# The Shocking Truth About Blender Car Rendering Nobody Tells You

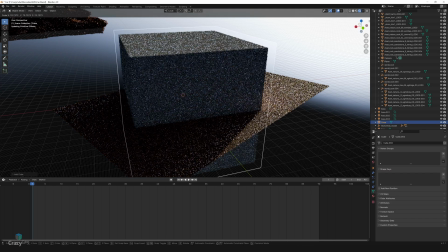(8:55)
Finally, to add atmosphere and depth, we'll create some fog. This is done by creating a simple box around our scene.
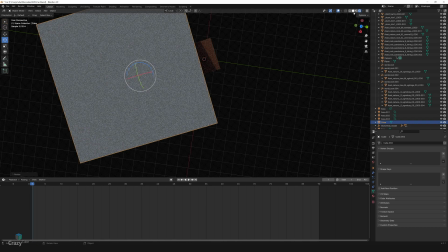(9:02)
Make it so big that it occupies all the cliffs. Also place the box behind the car, as we don't want the fog to cover the car.
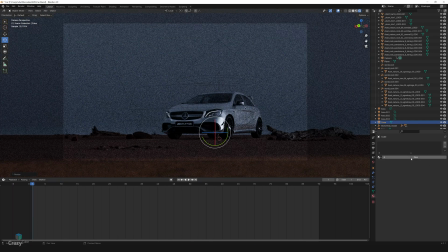(9:09)
Now with the cube selected, let's go to the material properties and give a new material.
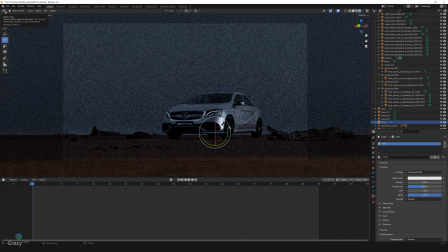(9:14)
We'll name the material fog and go to shader editor. We'll delete the principal VSDF.
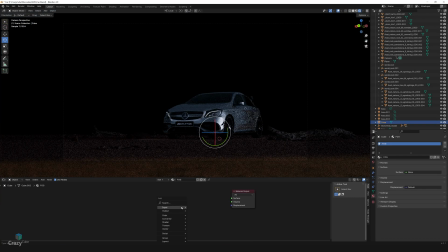(9:21)
Now let's apply a volume scatter shader to get that fog effect. This fog will help blend the elements together, creating a cohesive and visually striking environment. Connect it to the volume node, as we can see that the density of the fog is too much and it has covered and blocked all the background.
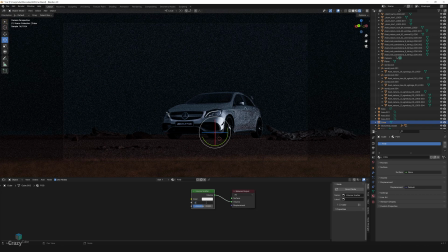(9:45)
So we'll reduce density to 0.002,
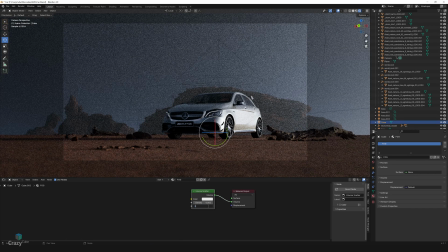(9:49)
anisotrope to 0.9 to make the fog layer very thin so that we can see our background. So here we'll set the color value to match the environment color, which is something like bluish.
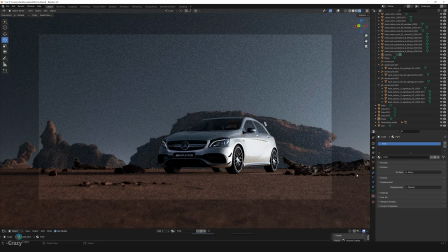(10:03)
You can copy the same settings. The metallic silver color looks fine, but I want to try black color on the car.
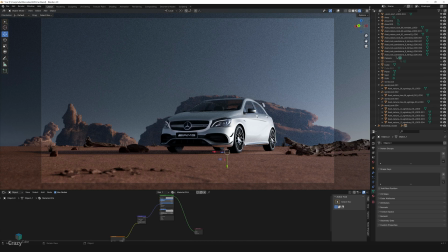(10:11)
So let's change the material properties and make it black, which is one of my favorite color.
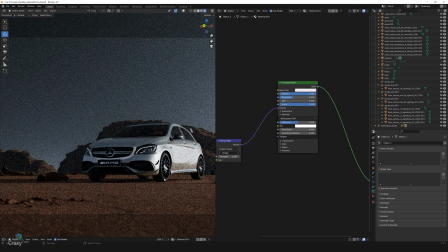(10:18)
Here again, you can copy the same settings to make the car body color black.
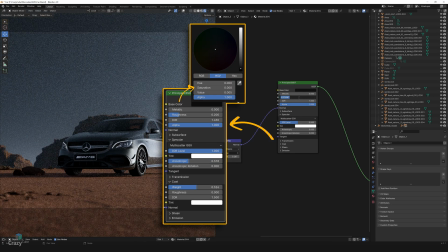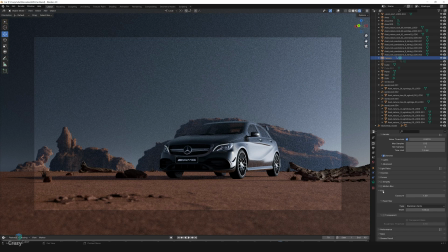(10:33)
Since the scene is looking a little bit darker, I'll just go to the color management tab,
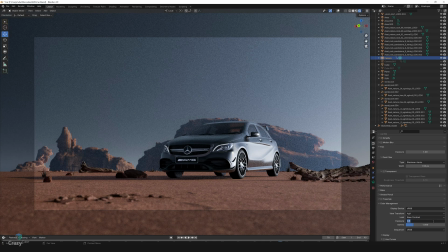(10:38)
and there I'll increase the exposure from 0 to 0.5. And there you have it, our 3D scene is now complete.
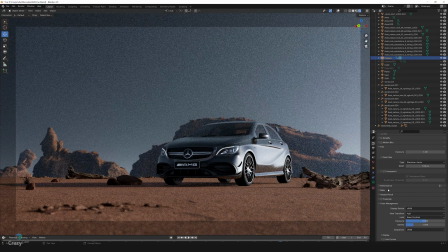(10:47)
We have covered everything from setting up the camera to building the environment and finally adding those finishing touches with lighting and atmosphere. But remember, the real magic happens when you take what you learned and apply it on your own. So I encourage you to dive into Blender, experiment with different models, lighting setups and environmental elements.
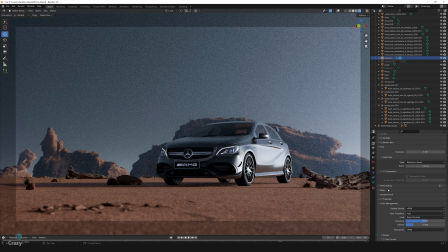(11:05)
Try creating your own scenes using the techniques we have discussed today. The more you practice, the more confident and creative you'll become in your 3D art journey. If you have any doubts or questions about the process, feel free to drop them in the comment section below. I'm here to help and would like to assist you in overcoming any challenges you might face.
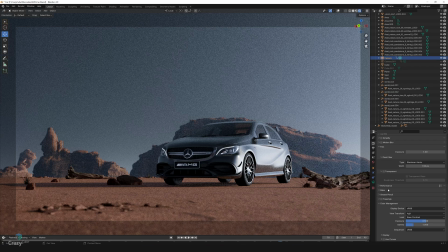(11:24)
Also, I would love to hear what you think about this tutorial. Your feedback is incredibly valuable to me. I also want to take a moment to thank you for sticking with me till the end of this tutorial.
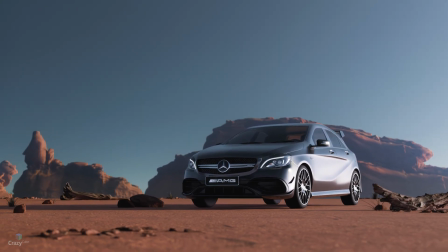(11:35)
Your support means the world to me, and I am thrilled to be part of your creative process. If you found this video helpful, don't forget to give it a thumbs up, share it with your fellow artists, and hit the subscribe button so you never miss out on future content. Thank you so much for watching, and I'll see you in the next video.